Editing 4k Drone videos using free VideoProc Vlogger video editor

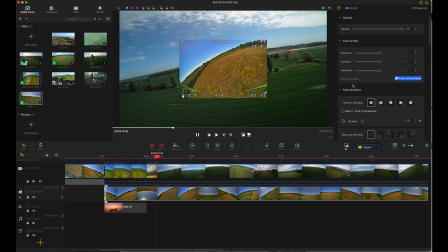So again, if we click on our DVR footage,
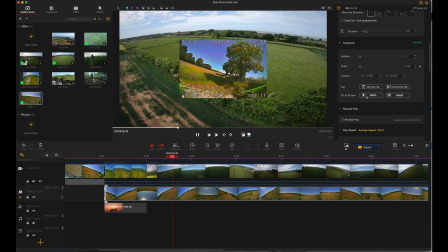what we're going to do is scroll on down and we're going to change the scale like so, and then we're going to change the position. Basically how this works is 0.5 is in the middle, and if you would go to 1, that puts you all the way over on the end.
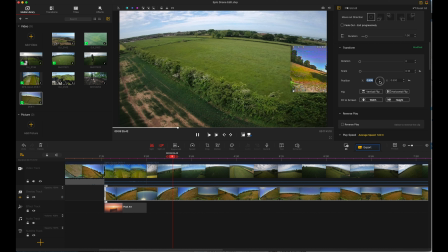So you can just sort of essentially, if we start at like 1, or in this case 0 is at the bottom, and we just sort of pick it up from there, try and overlay it just so it's in the right place.
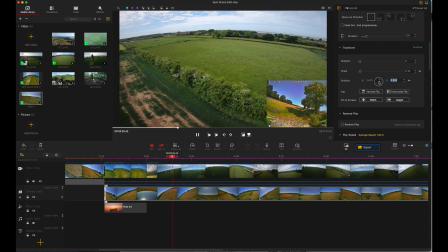And with this sort of thing, you might get into the habit of putting DVR footage there, and it'd be the case of, okay, I know if my scale is 0.16, then I need to position X at 0.831 and Y at 0.202.
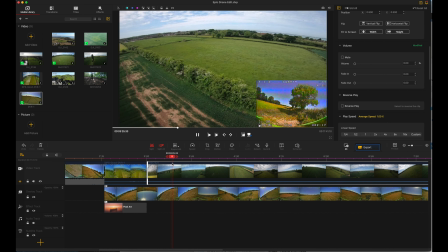And then what we've got there is an overlay of DVR footage over your HD feed.
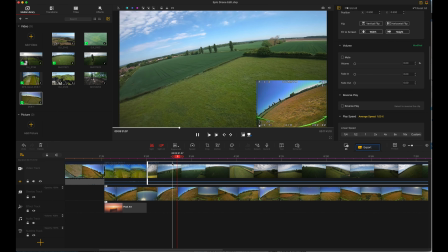Ignore the fact that this isn't the same flight. It's just the idea of how you do it.
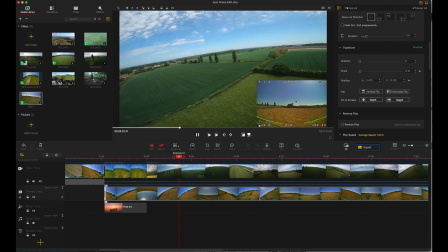And what else you might want to do is, if you know you want to see mainly your HD footage,
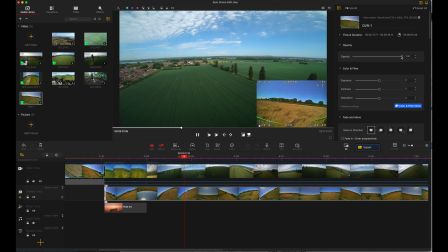is you could always go ahead and say, let's set the opacity down a bit. And then what we can do is we can actually see most of our HD footage under there, so we can see what's going on, yet we can still read our DVR if that's the sort of thing we want to,
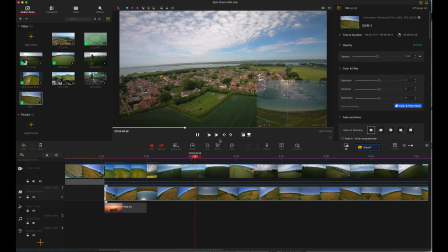which I think is a pretty popular thing to do when you're watching your FPV videos and stuff.
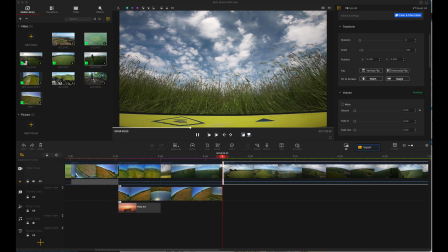So another thing that's quite popular in drone videos are speed ramping,
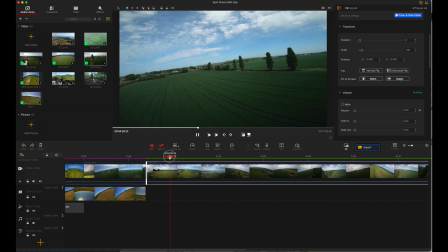and it might be the case that instead of just simply cutting stuff out, like you want to show, for example, in this clip,
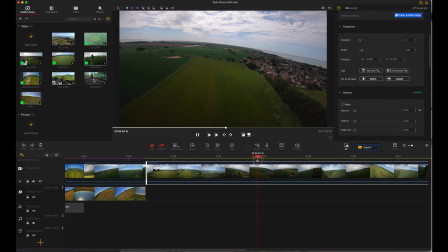I've gone all the way over to here and I've come all the way back again, but that takes like, you know, a couple of minutes, and we don't want to see all that in great detail.
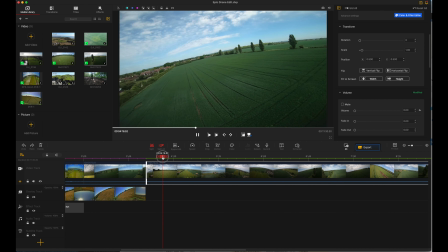So rather than that, you'd think, okay, so I took off here and I started flying, so maybe I'll take a split there,
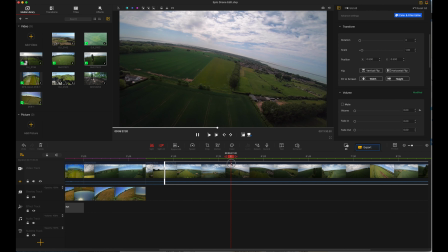and then I flew over to there and I turned around and then I came back and I started going about normal from there.
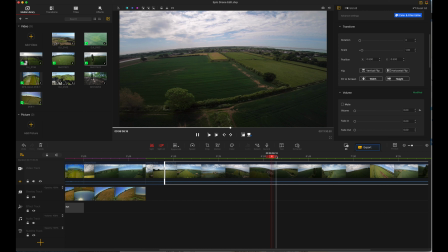So, you know, I kind of want to show that bit but not have to show all of it, just, you know, the exciting bits, if you like.
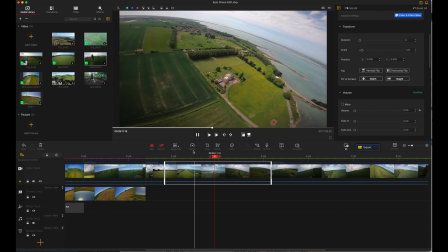So if I did that, clicked on this one, which is the flying, and then went to speed, this is where you can do speed ramping.
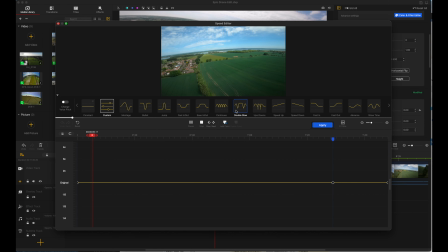And it defaults to custom, and you've got all these sort of different setting ones. And I thought for this sort of thing, where you want to sort of show it fast and then slow and then go again, something like bullet works quite well.
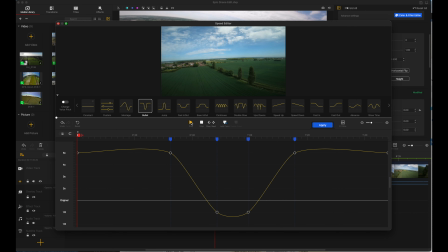And what you've got here is a bunch of bezier curves you can change. And if we were to play this, it would say, okay, this is what's going to happen. I'm going to show it going really fast. And then as we get to the point you want to here, I'm going to slow it down, and it gets a little bit too slow there.
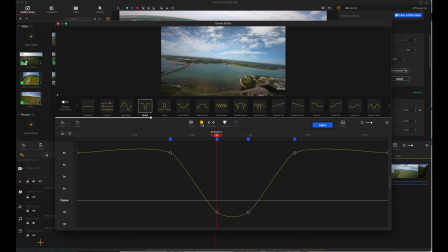But essentially, yeah, it sort of, that's your base. It's sort of, I'm going real time here because I've showed how fast you've got there or how far you've got, and then I'm going to fly back fast again. That's not quite working for me, but the general gist of it's not too bad. So I'm thinking, okay, I want to show the slow bit about here.
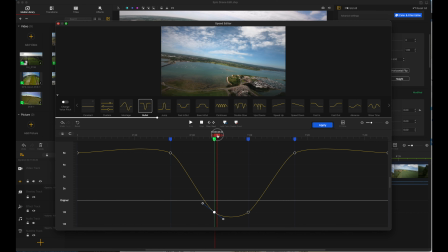So if I move that to there, and then I kind of want to speed up again after about there. So I'm not going to slow down for long. And I don't want it being like half speed. You can see here the speed scale. So I'm going to bring that part up and curve right, bring that part up. So what we get there is a
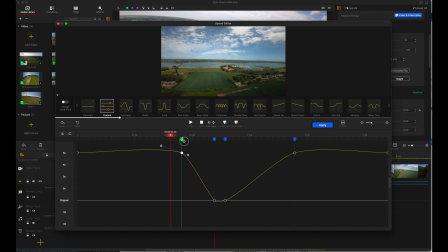little bit of a curve there, and then I'm going to bring this bit a bit closer because I want a sort of more dramatic slowdown there, and I want it to speed up a lot quicker.
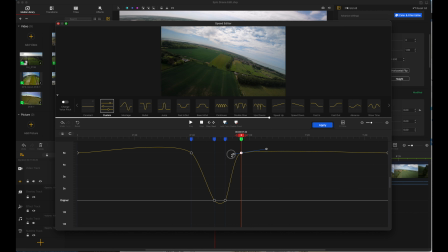I literally just want to show this bit and then say okay, get off of it, and I'll sort of get the curve I want.